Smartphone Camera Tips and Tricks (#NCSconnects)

Hey everybody, Mr. E here. Hope you're having a wonderful weekend if this catches you on the weekend. If not, hope you had a wonderful weekend if this catches you on Monday. In preparation for this week's sessions, I wanted to go ahead and introduce a couple basic concepts of camera use, or should say shooting techniques that are going to get you much better results, whatever gear you're working on.
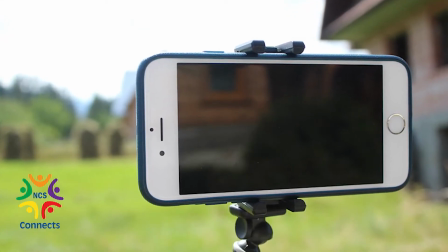70s
Now, I wanted to demonstrate this using a device that most of you are going to be having at your disposal,
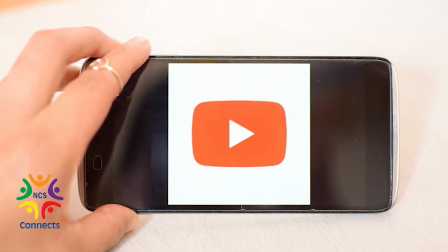78s
a handy dandy cellular phone. So, not anything fancy, not anything real expensive. You can get much better quality video and audio by taking a look at some of the ways that you use your gear, no matter what gear it is that you're using.
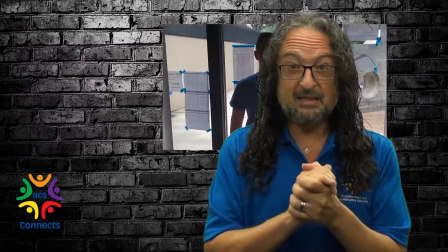94s
The first thing we want to take a look at is a common problem. It's called backlighting.
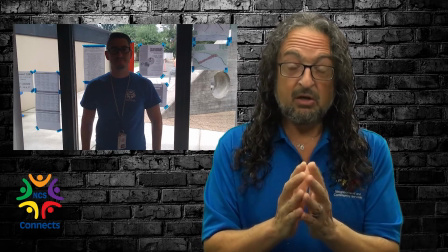99s
Now, we're going to take a look at a scene here where we have my colleague at Huntington,
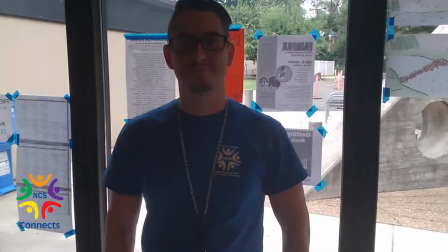105s
Mr. Lee, standing in front of a brightly lit window. You can see very clearly the way that the camera handles
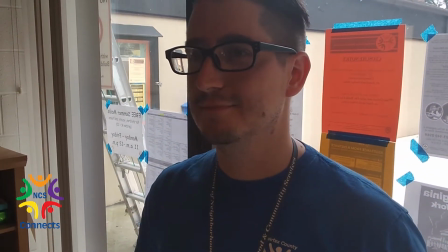113s
the light coming in from the brightly lit window in through the lens.
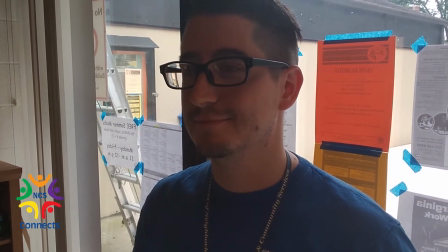118s
It creates a silhouette effect around our subject. Very difficult for us to see him clearly.
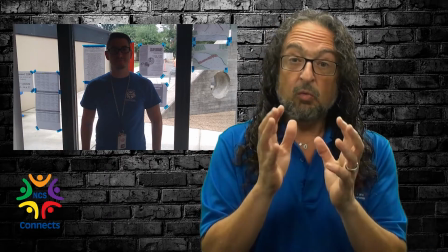126s
Now, in the next clip, the after clip, we're only 3 feet away from that very same window,
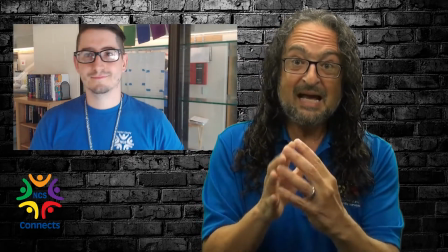132s
but what we did was we utilized that natural light to our benefit.
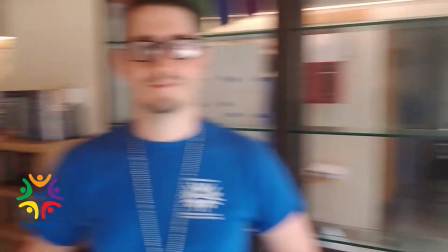137s
And we actually had Lee turning toward the window.
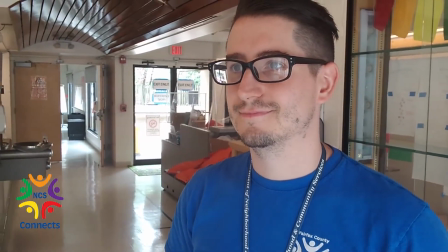141s
And even with a brightly lit door way off in the distance, you can see the quality of the video is so much better.
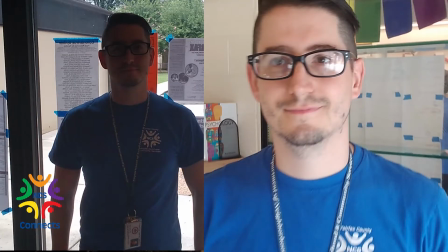149s
And skin tones are much better. Overall, much better look. The second issue that we want to address is lighting. Now, in a school situation or in a community center situation like this, one of the things that you have to contend with is what we call industrial lighting, right? Ceiling down, generally fluorescent lighting, it can create some problems. And if you can, we want you to utilize natural lighting wherever possible. If you don't have studio lighting at your disposal, the best way that you can get good quality video is using natural light. So let's take a look at one of our multi-purpose rooms here.
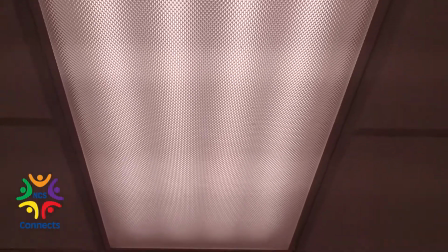191s
This is a standard fluorescent light that you're going to find in most industrial settings or school type settings.
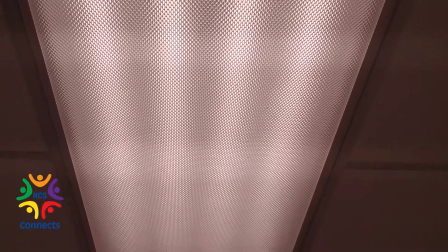199s
And notice how the blue hues of the
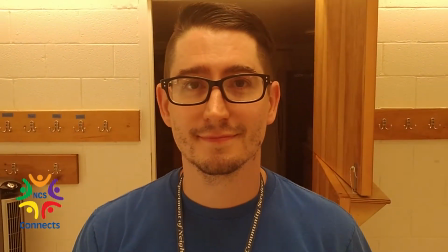204s
fluorescent light change the skin tones of our subject.
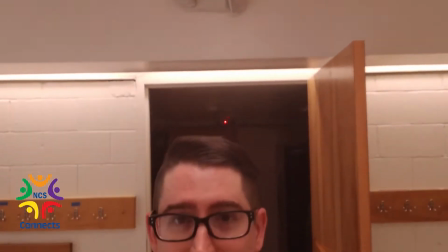209s
Now that can be adjusted a little bit using white balance, but most people are going to utilize the auto white balance on their camera, and you can see the effect here.
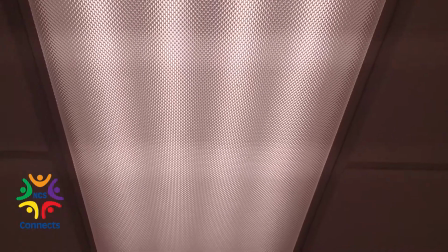220s
His skin tone really, he just doesn't look very healthy. He's got some dark circles under his eyes.
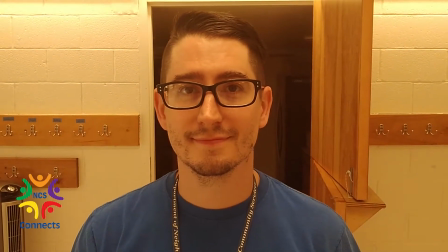225s
Let's take a look at the same scene where we shift Lee not 5 feet to the left,
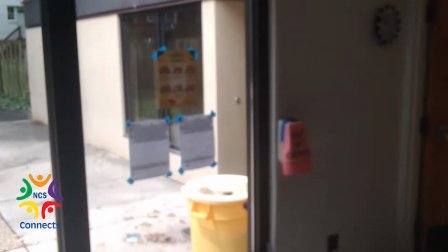232s
turn off the fluorescent lights, and utilize the power of the sun.
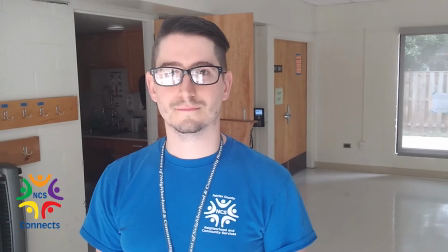237s
So standing in front of the window, like we did before, to eliminate the backlighting,
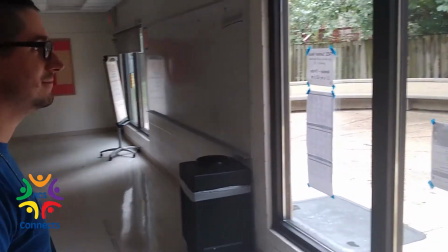243s
turning him toward the window, we can take a look at how his face is much more naturally lit.
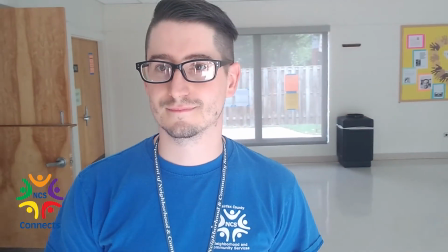251s
The raccoon eyes go away, you know, the dark circles under his eyes, and his skin tone is much more natural, and he looks a lot more healthy. Next thing we want to take a look at is audio. How many times have you heard this in a video?
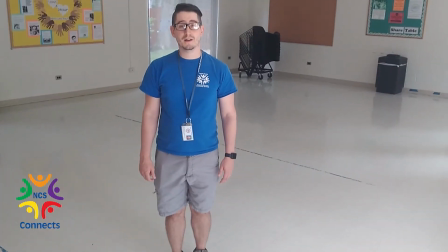273s Hey everybody, it's Mr. Lee. Today I'm going to demonstrate a good leg stretch for you.
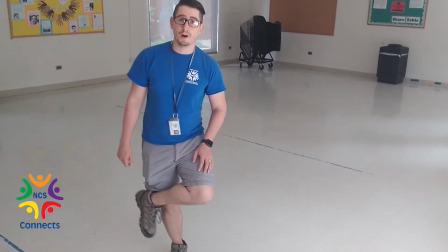277s Today we're going to be putting our left leg over our right knee, and we're going to be sitting down into it.
Listen very, very closely. You can hear the distance in the before and the after.